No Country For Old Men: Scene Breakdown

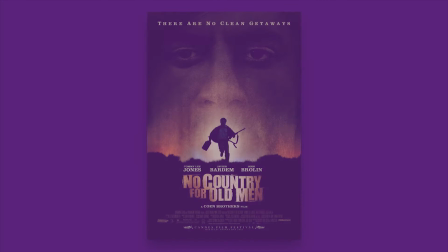0:01 You're watching Scriptease. In today's episode, we'll be breaking down a scene from No Country for Old Men.
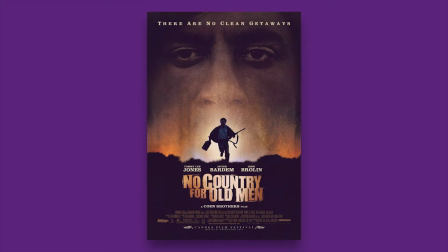0:07 You can expect spoilers for the whole film.
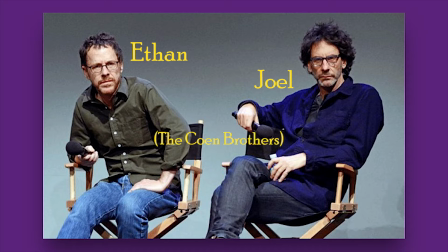0:10 Writer-director duo Joel and Ethan Coen, aka the Coen Brothers, are masters of the page, creating vivid images of unfolding action.
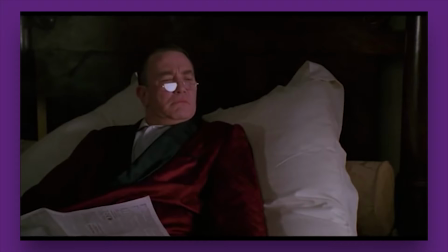0:18 Thematically, the Coen Brothers tend to tackle crime stories through the lens of heightened reality.
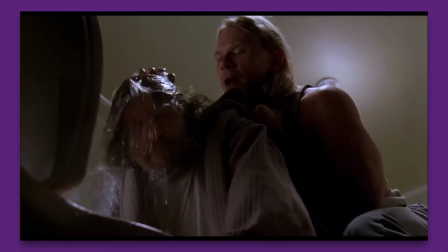0:22 Miller's Crossing, The Big Lebowski, and Fargo are all great examples of this ideology.
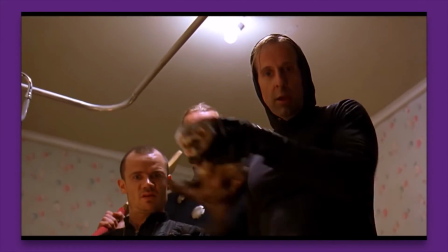0:28 Small stories with larger-than-life characters form the backbone of the Coen Brothers' success.
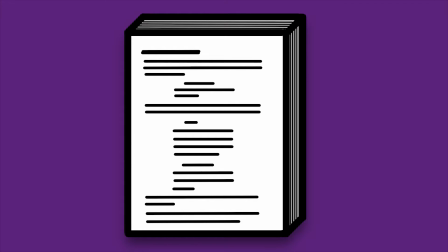0:33 As a screenwriter, I find their process incredible.
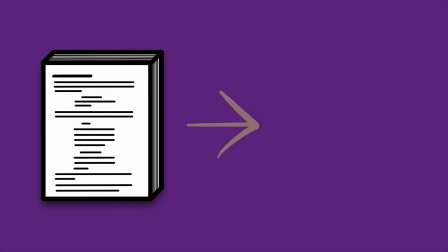0:36 The Coen Brothers are renowned for incredibly accurate translation of their scripts to screen, with little being changed in the filmmaking process.
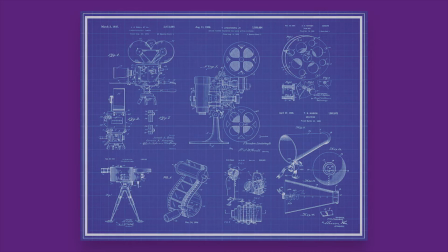0:44 More so than many other screenwriters, a Coen Brothers screenplay really does feel like a blueprint for a film.
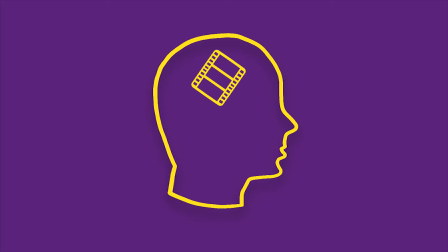0:49 Their vision is so clear on the page that the film begins to appear in your head, with cinematic shots and cleverly woven audio cues.
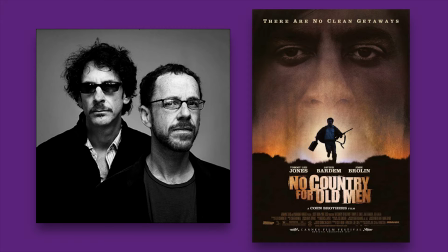0:57 Today, I want to demonstrate how the Coen Brothers bring film to life via text by looking at the script for No Country for Old Men.
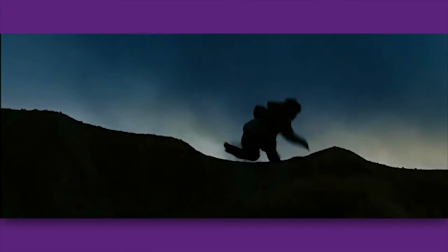1:05 Plot-wise, No Country for Old Men is a film about the hunt.
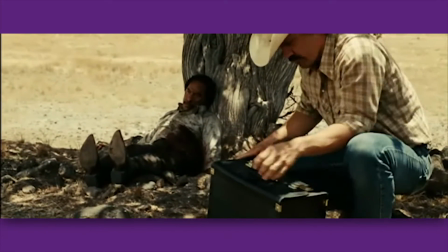1:08 The prey is Llewellyn Moss, a welder and Vietnam vet who happens across a drug deal gone wrong and makes off with the cash.
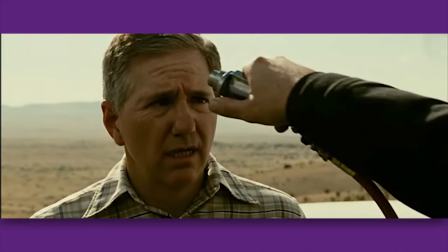1:15 Anton Chigurh, a hitman, is hired to take him down and bring the money back.
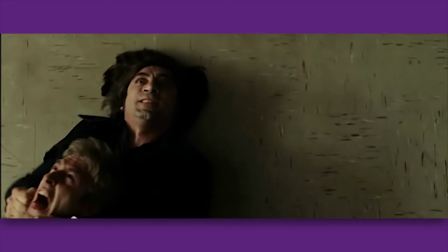1:20 Chigurh acts as an agent of death, a ruthless killer with his own twisted code.
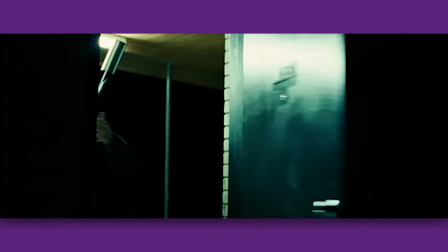1:25 Both Moss and Chigurh's ability to deduce, improvise, and fight has been established throughout the first half of the film.
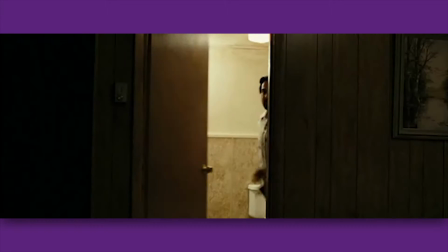1:31 The scene we'll be breaking down occurs after an initial close encounter at the Del Rio Motel.
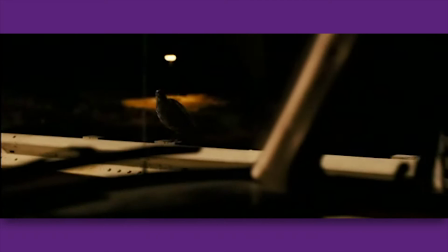1:36 Growing ever closer, Moss and Chigurh are finally set for a bloody skirmish in a town bordering Mexico called Eagle Pass.
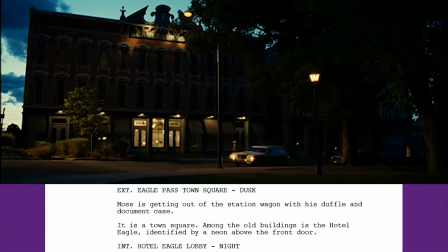1:44 We start with a quick establishing line of the Eagle Pass town square. This bit of description stops the action from becoming confusing later on when the fight spills out of the hotel and onto the streets.
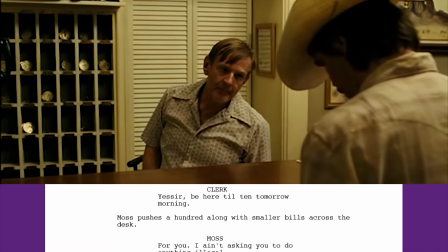1:55 Inside the hotel, the clerk is convinced by Moss to play sentry with the help of a $100 bill.
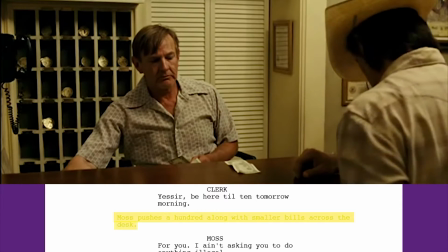2:00 The Coen Brothers are well known for making even their smallest roles full of character.
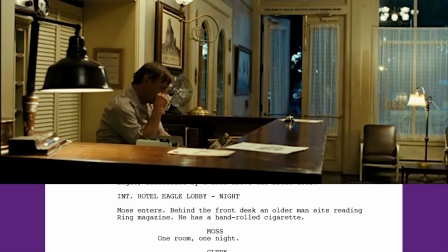2:05 Just a couple of tiny details, like reading Ring magazine and smoking a hand-rolled cigarette,
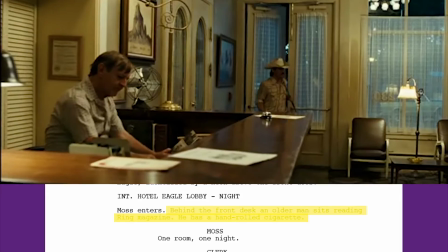2:11 make the clerk feel real, like a human being rather than just a machine at reception.
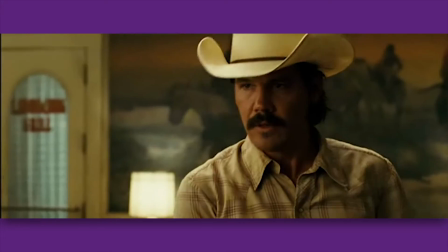2:15 When Chigurh pays him a visit later, we'll feel just that little bit more terrible about his fate.
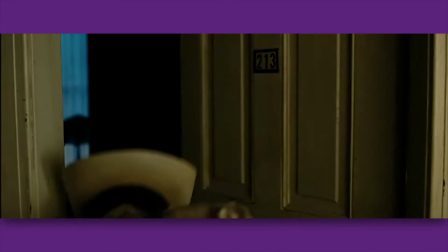2:20 Once we're in Moss's hotel room, the real fun begins. In the final film, there's no soundtrack.
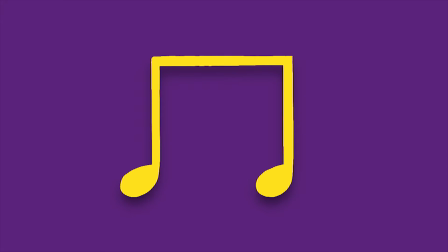2:26 This allows all the sound effects to stand out, cueing the audience in to important details.
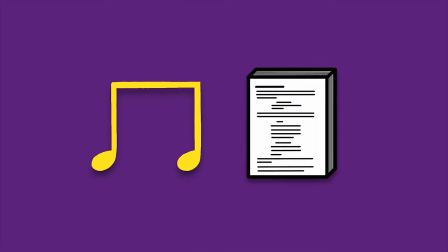2:31 This ideology begins back in the script, where Moss gains information about what's happening outside using sound.
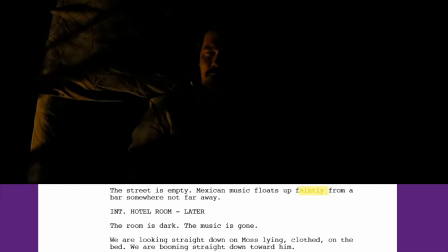2:37 We start with Mexican music floating up faintly, and then the brothers bring us into the moment. The room is dark, the music is gone. These two short sentences, plus the time jump, make a sharp shift in mood, setting a blank slate upon which to build tension.
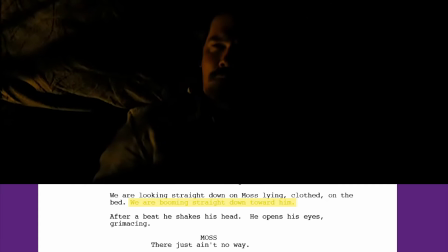2:53 The camera shot here of booming straight down towards Moss also absorbs us into the moment, bringing us inside Moss's mind.
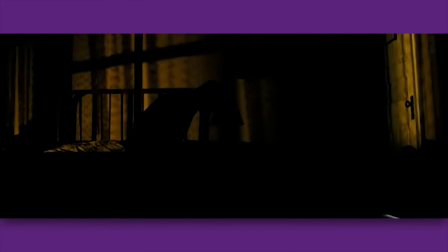3:01 Throughout the scene, we'll get multiple references to Moss's thought process, so this shot alters our way of thinking about silence.
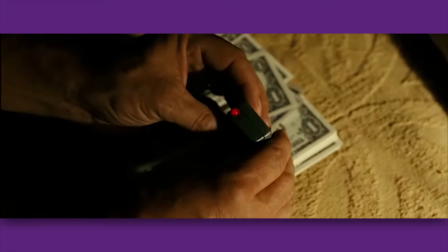3:08 After finding the tracking device, there's a sound that puts Moss on alert.
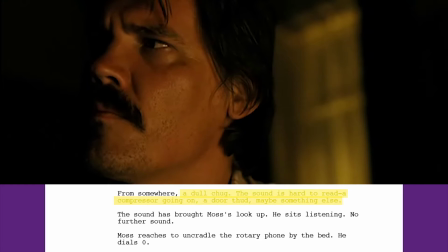3:15 A dull chug. The sound is hard to read. A compressor going on, a door thud, maybe something else.
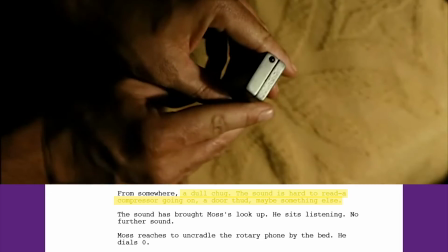3:21 The ambiguity of the sound signals Moss's paranoia. We're right there with him.
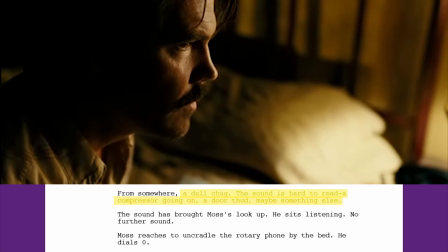3:26 We don't know if the sound is benign or, as it turns out to be, Chigurh's silenced shotgun.
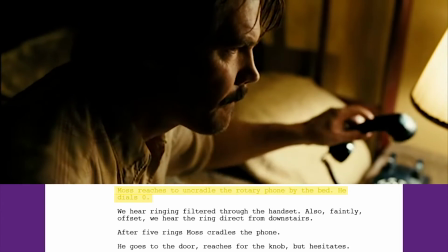3:31 Moss rings reception and listens out for the phone downstairs.
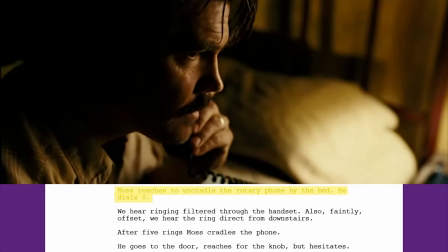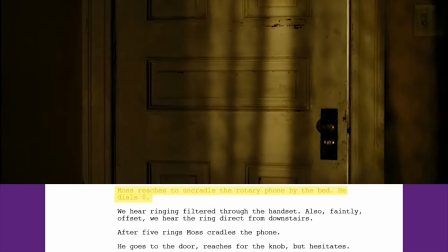3:43 It rings unanswered. The tension builds a little more.
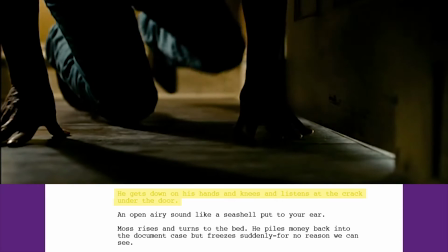3:47 Moss puts his ear to the crack at the bottom of the door and hears an open, airy sound, like a seashell put to your ear.
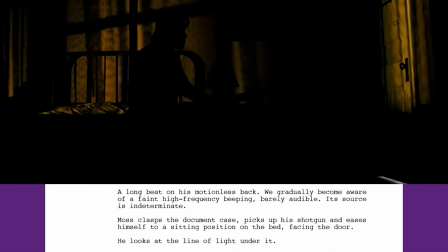3:59 Finally, as Moss settles on the bed, we hear the faint, high-frequency beeping of Chigurh's transponder approaching.
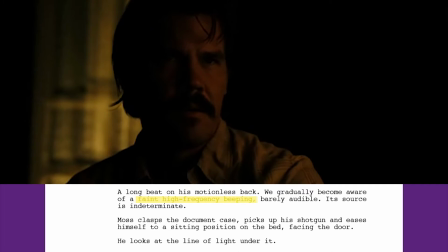4:05 Each of these sounds cuts through the silence, demanding our full attention and filling our imagination with what could be on the other side of the door.
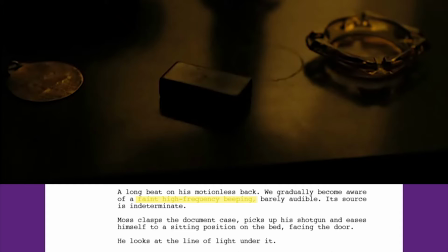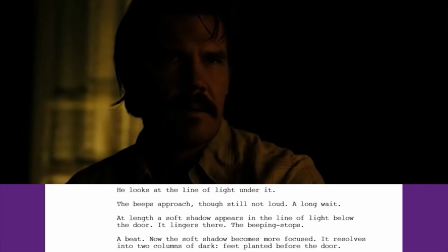4:19 The next part of the sequence plays with light to create the same effect. The line of light underneath the door acts as an indicator. First, it's blocked by a soft shadow which lingers there. Chigurh feels like a spirit in this moment, or as Sheriff Bell later calls him, a ghost.
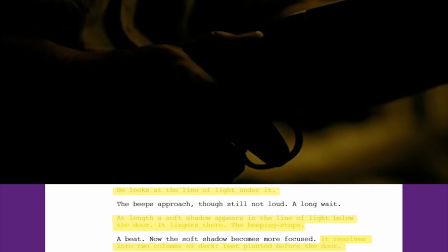4:33 Then the shadow resolves into two columns of dark before disappearing to the side.
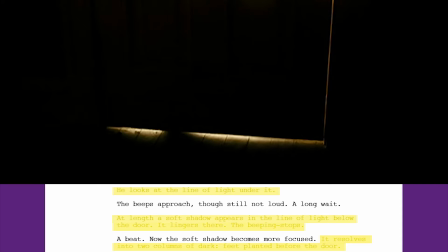4:38 It's like Moss is being toyed with, but he's too smart to think that he's in the clear.
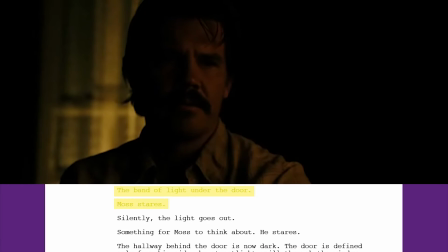4:42 The brothers cut between Moss's stare and the line of light under the door, creating anticipation.
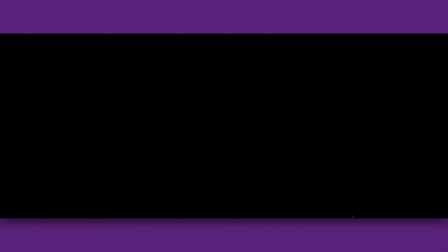4:48 When the light is suddenly blocked, dramatic irony is created. We, the audience, knows what comes next thanks to the earlier motel scene,
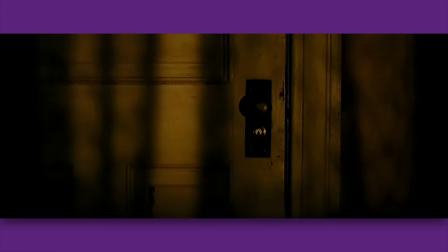4:56 and Moss is right in the firing line. The brothers have ratcheted up the tension using sound, light, and back-to-back short sentences.
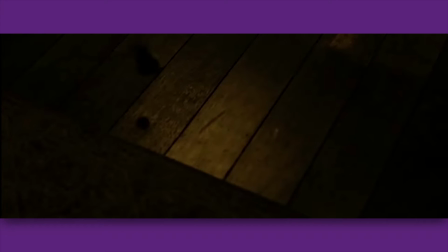5:03 Now, we're just waiting for it to break.
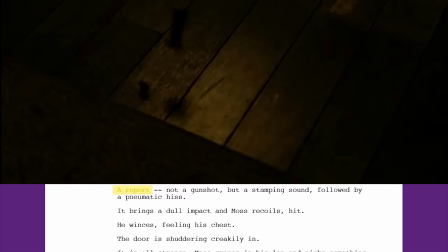5:06 The report of the captive bolt pistol cracks through the silence, indicated by the use of an end dash, and hits Moss with the locked cylinder.
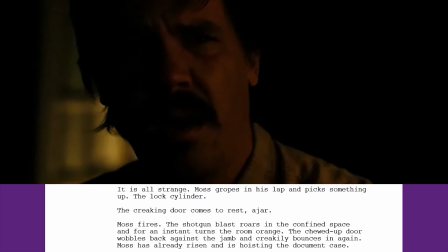5:13 The brothers share a small aside. It is all strange.
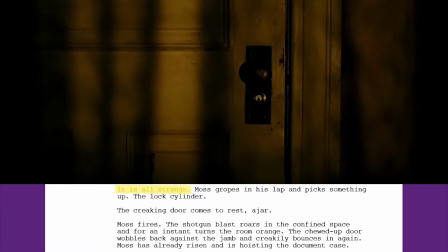5:17 It's rare for the Coen brothers to write action text that can't be seen or heard, but it works here to emphasize the oddity of the moment.
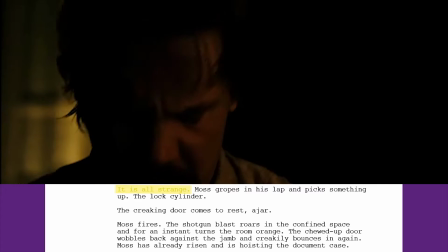5:24 Moss is completely confused for the first time in the script, and he panics, firing at the presence behind the door.
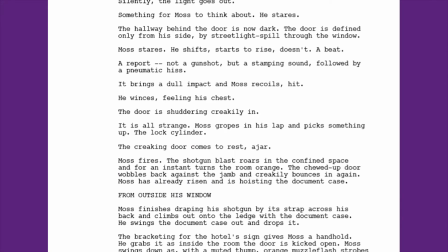5:30 This panic is marked not only by a shift in Moss's actions, but by a shift in sentence structure and formatting.
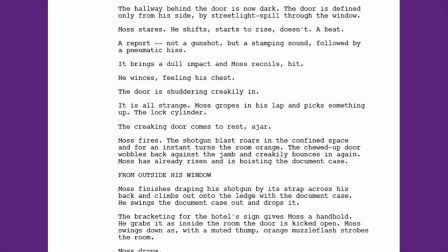5:36 Instead of short sentences on their own lines, we get longer sentences with fewer breaks in between.
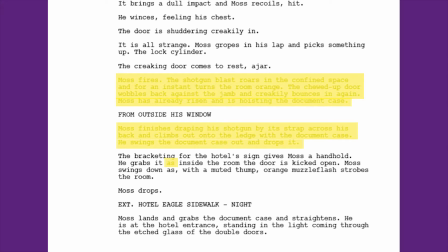5:42 The sentences are lengthened using conjunctions like as to show simultaneous action from both Moss and Chigurh.
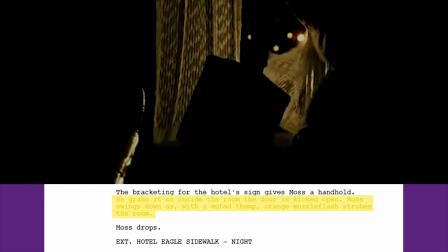5:49 He grabs it as inside the room the door is kicked open. Moss swings down as, with a muted thump, orange muzzle flash strobes the room.
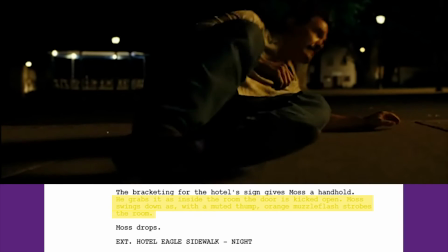5:57 The scene feels hectic now as we switch from creeping danger to imminent peril.
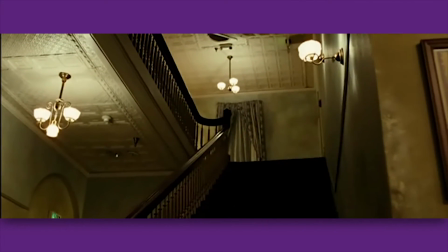6:02 The next page or so sees Moss escaping the hotel while under fire from a seemingly invisible force.
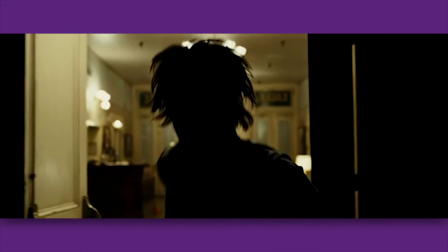6:08 Even in the alleyway as Chigurh fires from the second story, we are shown the action from Moss's perspective.
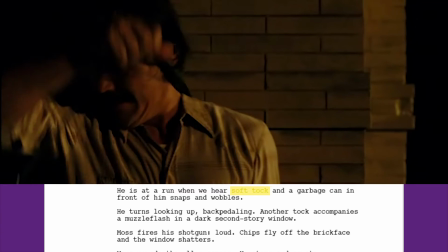6:15 Chigurh's shots are soft tops, while Moss's retaliatory shots are loud, chipping off brick and shattering windows.
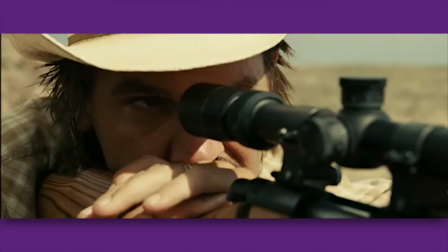6:22 This part in particular reminds me of the antelope that Moss takes a shot at in his opening hunting scene.
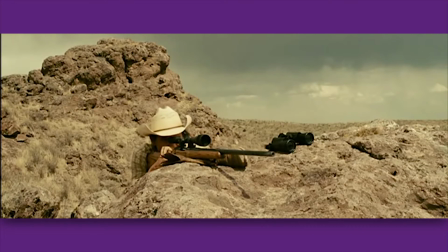6:27 The antelope is under fire from afar, panicked, wounded. To be as cliche as possible, the hunter has become the hunted.
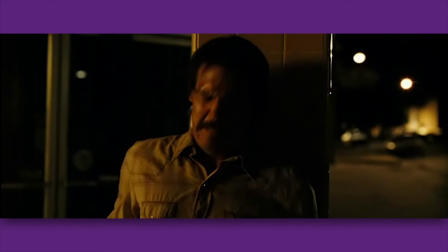6:35 Constantly mixing up the pace of the scene, the brothers now put us back into a quiet moment as Moss recuperates and tries to figure out his next course of action.
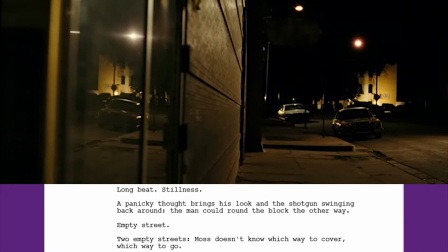6:44 We're back to short sentences and long pauses. Long beat.
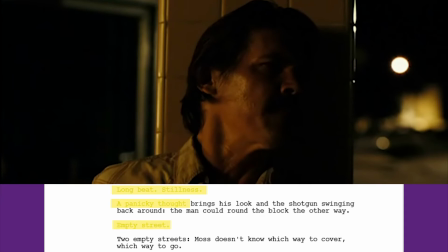6:49 Stillness. Empty street. A panicky thought, the man could round the block the other way.
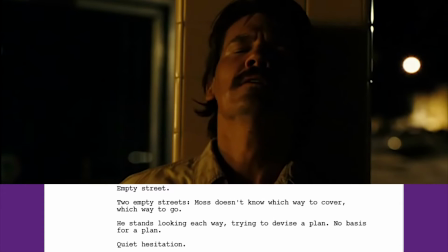6:54 Moss is in serious trouble. His foe feels somehow omnipotent, like a teleporting serial killer in a slasher flick.
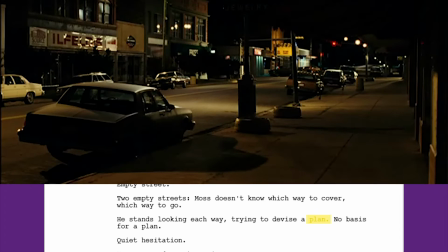7:01 It seems helpless. Trying to devise a plan. No basis for a plan.
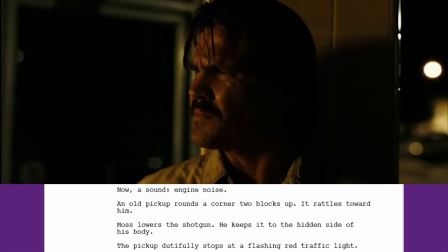7:06 Quiet hesitation. Once again, the brothers use sound to shift the scene into the next stage.
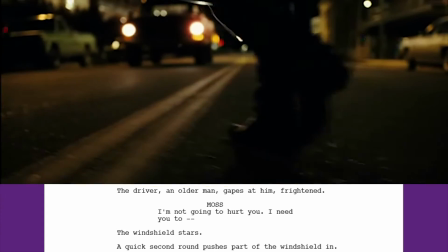7:12 Now a sound. Engine noise. Moss attempts to commandeer the vehicle before Chigurh opens fire once again.
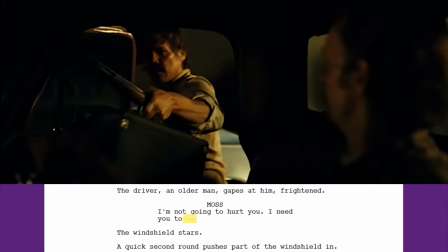7:19 A sudden interruption as indicated by the M dash at the end of Moss's speech, and the short following line.
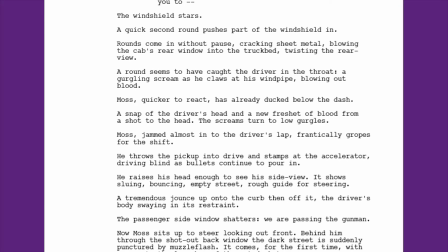7:25 The windshield stars. For the second time, we're thrown into longer sentences, using as to indicate hectic action.
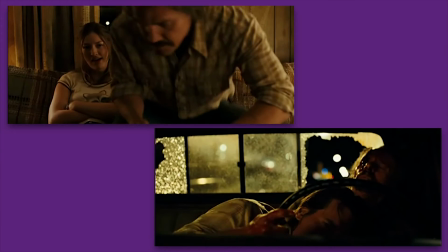7:32 The Coen brothers are playing with pace to create excitement.
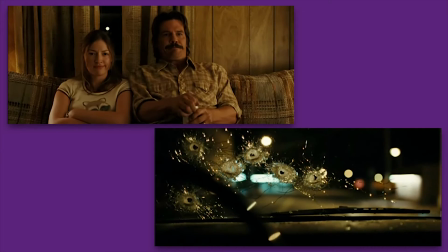7:35 The quiet moments of uncertainty and deliberation create nervous anticipation that makes the bursts of action that much more exhilarating.
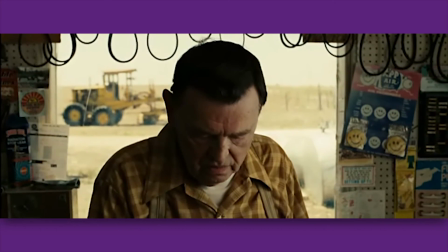7:43 The whole film is guided by this ideology. The coin flip scene in the service station shows that Chigurh doesn't always kill the people he meets.
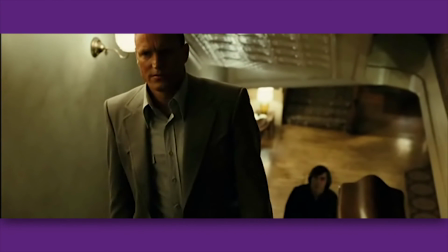7:50 So then later on, when he's chatting to Carson Wells, we can reasonably believe that he might make it out of there alive.
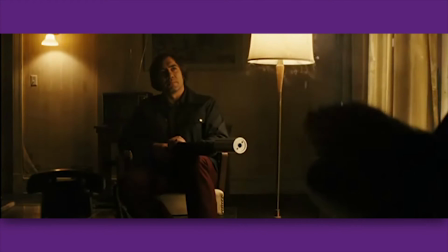7:56 But of course he doesn't. Oof.
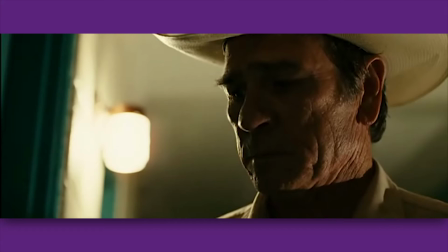8:01 And then again, when Sheriff Bell returns to the motel in El Paso and Chigurh is inside, we really don't know if Chigurh will decide to kill him or not.